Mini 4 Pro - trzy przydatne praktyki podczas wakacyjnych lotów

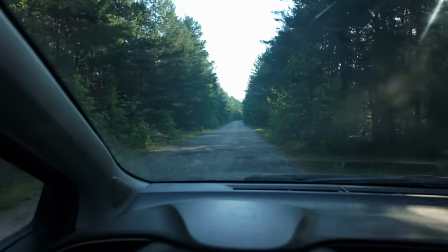13s
ta droga jest bardzo wyboista, ale jest najkrótsza i pojedziemy sobie tylko może jakieś 5-7 minut. To jest duży skrót. Lecimy na super miejscówkę. Słuchajcie, dzisiaj wstałem specjalnie wcześniej, żeby ten film nagrać dla was, ten materiał, dlatego że później robi się bardzo gorąco i dzisiaj ma być najbardziej gorący w ogóle dzień tego lata, więc zwijamy się. Jeszcze nie ma godziny 7, a już jestem praktycznie na spocie. Słońce jest jeszcze nisko, a temperaturę mamy w tej chwili 22 stopnie, czyli jest optymalnie, a podejrzewam, że w ciągu dnia może być nawet ze 35 stopni, więc to, co dzisiaj sobie zrobimy, myślę, że to będzie super sprawa, a mianowicie podzielę się z wami takimi kilkoma, może trzema, pięcioma bardzo fajnymi praktykami, które pozwolą wam na ciekawsze loty ogólnie i na tym to polega. Dojeżdżamy do pierwszego spotu.
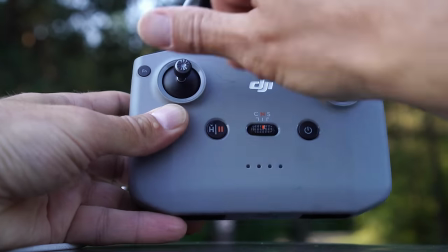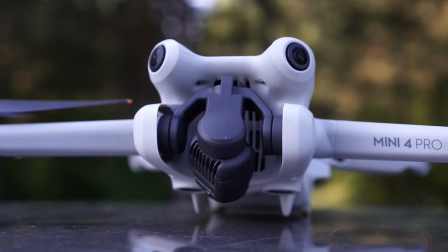Słuchajcie, pierwsza rzecz, o której chciałem powiedzieć, dużo osób jej nie stosuje. Praktycznie każda osoba, która przyjeżdżała na warsztaty plenerowe w tym roku, w ogóle tego nie stosowała. A mianowicie, przemieszczamy się w trybie N, tak żeby mieć wszystkie czujniki, żeby wszystko nam ładnie działało, a kadrujemy w trybie C. Dlaczego? Bo tak będzie nam dużo wygodniej. Możemy przemieszczać się dzięki temu szybciej, z miejsca na miejsce, natomiast kadrujemy sobie już delikatnie. Zobaczmy taką sytuację. Podstawowa rzecz, wchodzimy do menu sterowanie i tutaj dostrajanie wzmocnienia ekspozycji.
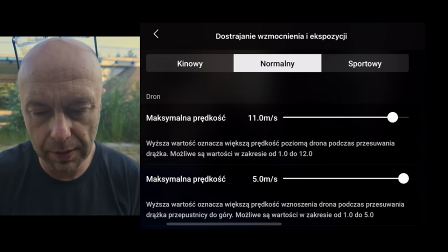113s
Prędkość w trybie normalnym. Dajmy sobie około, powiedzmy, 8 metrów na sekundę. Więcej nie potrzebuję. Wznoszenie może być 5 i tak dalej.
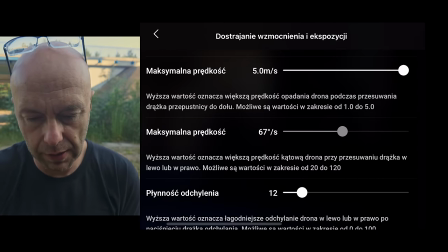123s
Tutaj 80 to jest troszeczkę za dużo, jeżeli chodzi o gimbal, ale dajmy mu mniej więcej około
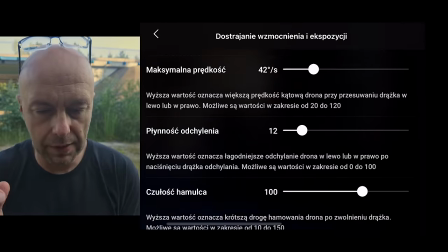132s
40 stopni na sekundę. I teraz dostrajanie dla trybu C, cinematic, czyli kinowy.
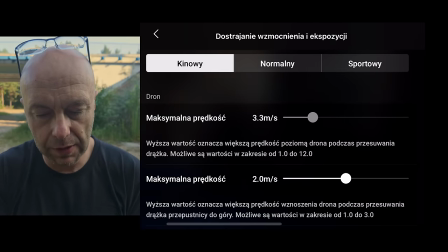140s
Tutaj maksymalna prędkość 2 metry na sekundę, ja zostawiam i tak będzie ok.
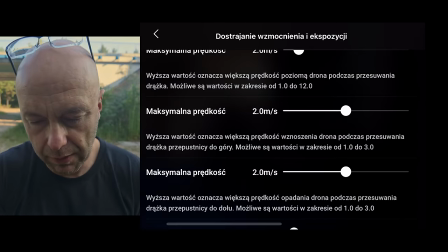146s
Prędkość gimbala nawet około 25.
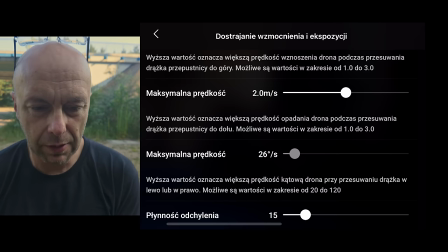150s
Oczywiście te dane można sobie samemu tutaj dograć i dzięki temu teraz, jeżeli my będziemy się przemieszczali, to będziemy się przemieszczali dużo sprawniej, tak? 8 metrów na sekundę, można dać troszeczkę więcej, jeżeli chodzi o ten tryb normalny.
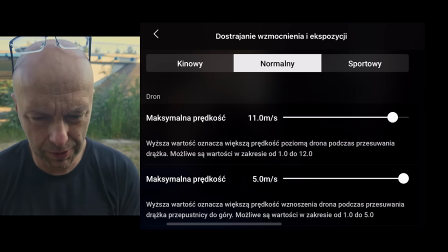173s
Dajmy 11 metrów na sekundę. Dzięki temu możemy się znaleźć naprawdę szybko w sąsiedztwie tej skały, do której teraz lecę.
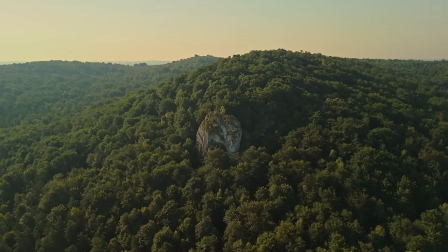182s
Możemy sobie to spokojnie nagrać jako nalot. Tu jest bardzo fajna miejscówka, dlatego że mamy pierwszy, drugi i trzeci plan.
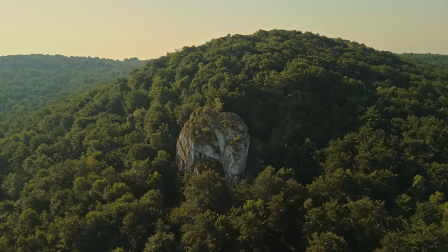189s
Odrobinę się obniżę, tak jak teraz. I teraz dopiero zaczniemy sobie spokojnie kadrować do środka.
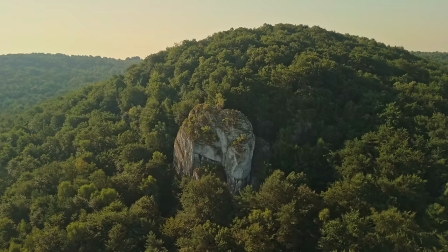197s
I zobaczcie, że ja przy kadrowaniu do środka teraz zmieniam na tryb C. Nagrywa mi się dwa drążki na zewnątrz i spokojnie jedziemy sobie z okrążeniem,
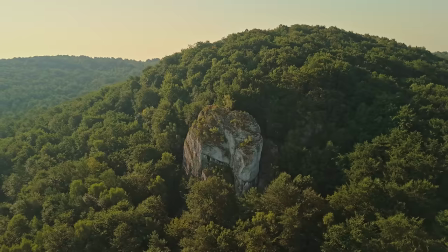206s
tak żeby pokazać jeszcze dodatkowo drugi plan z lewej strony,
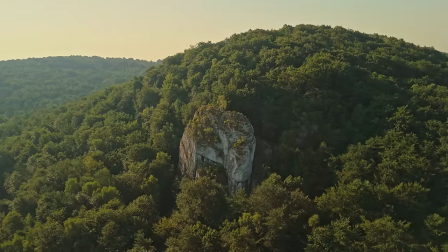211s
leciutko odchylę,
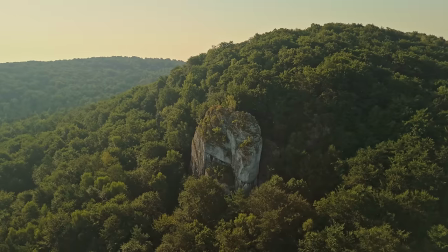213s
żeby fajnie ten efekt 3D powstał, a jeszcze się przy tym będziemy spokojnie dźwigać.
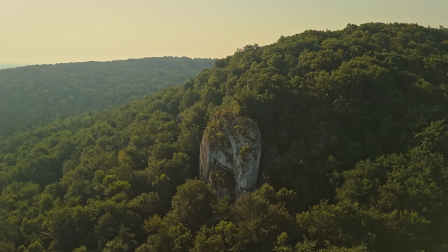221s
I to jest całkiem fajne ujęcie, jak widzicie, 2 metry na sekundę to jest przemieszczanie przy tym ujęciu, ale o tym warto sobie pamiętać,
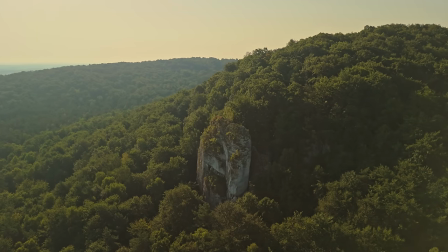229s
żeby właśnie zrobić tak, że mamy do przemieszczania się inne prędkości,
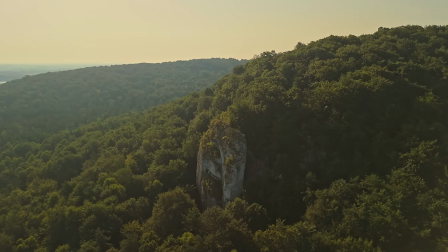234s
a jeżeli chodzi o kadrowanie, zupełnie inne prędkości.
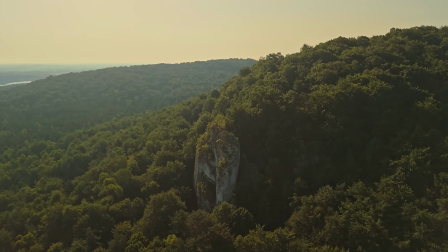238s
Tu nam się nawet woda już pojawia w kadrze i to jest ten efekt, który chciałem osiągnąć.
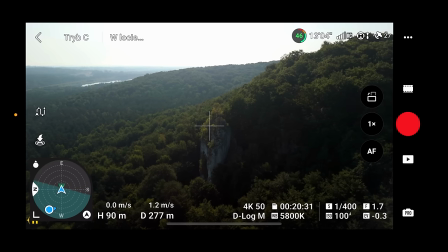245s
I teraz jeden z kolegów pytał mnie o taką sytuację, co zrobić, jeżeli jesteśmy mocno pod światło, tak jak my w tej chwili,
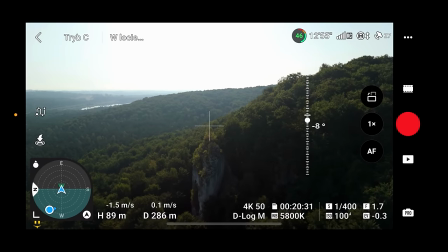251s
i wyraźnie oddziela nam się pierwszy plan, czyli dół jest ciemny, a góra jest za jasna,
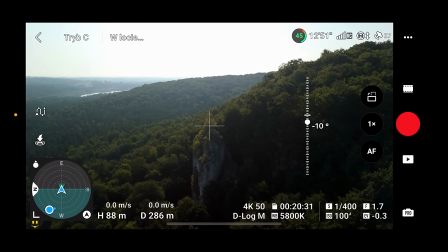259s
prawda?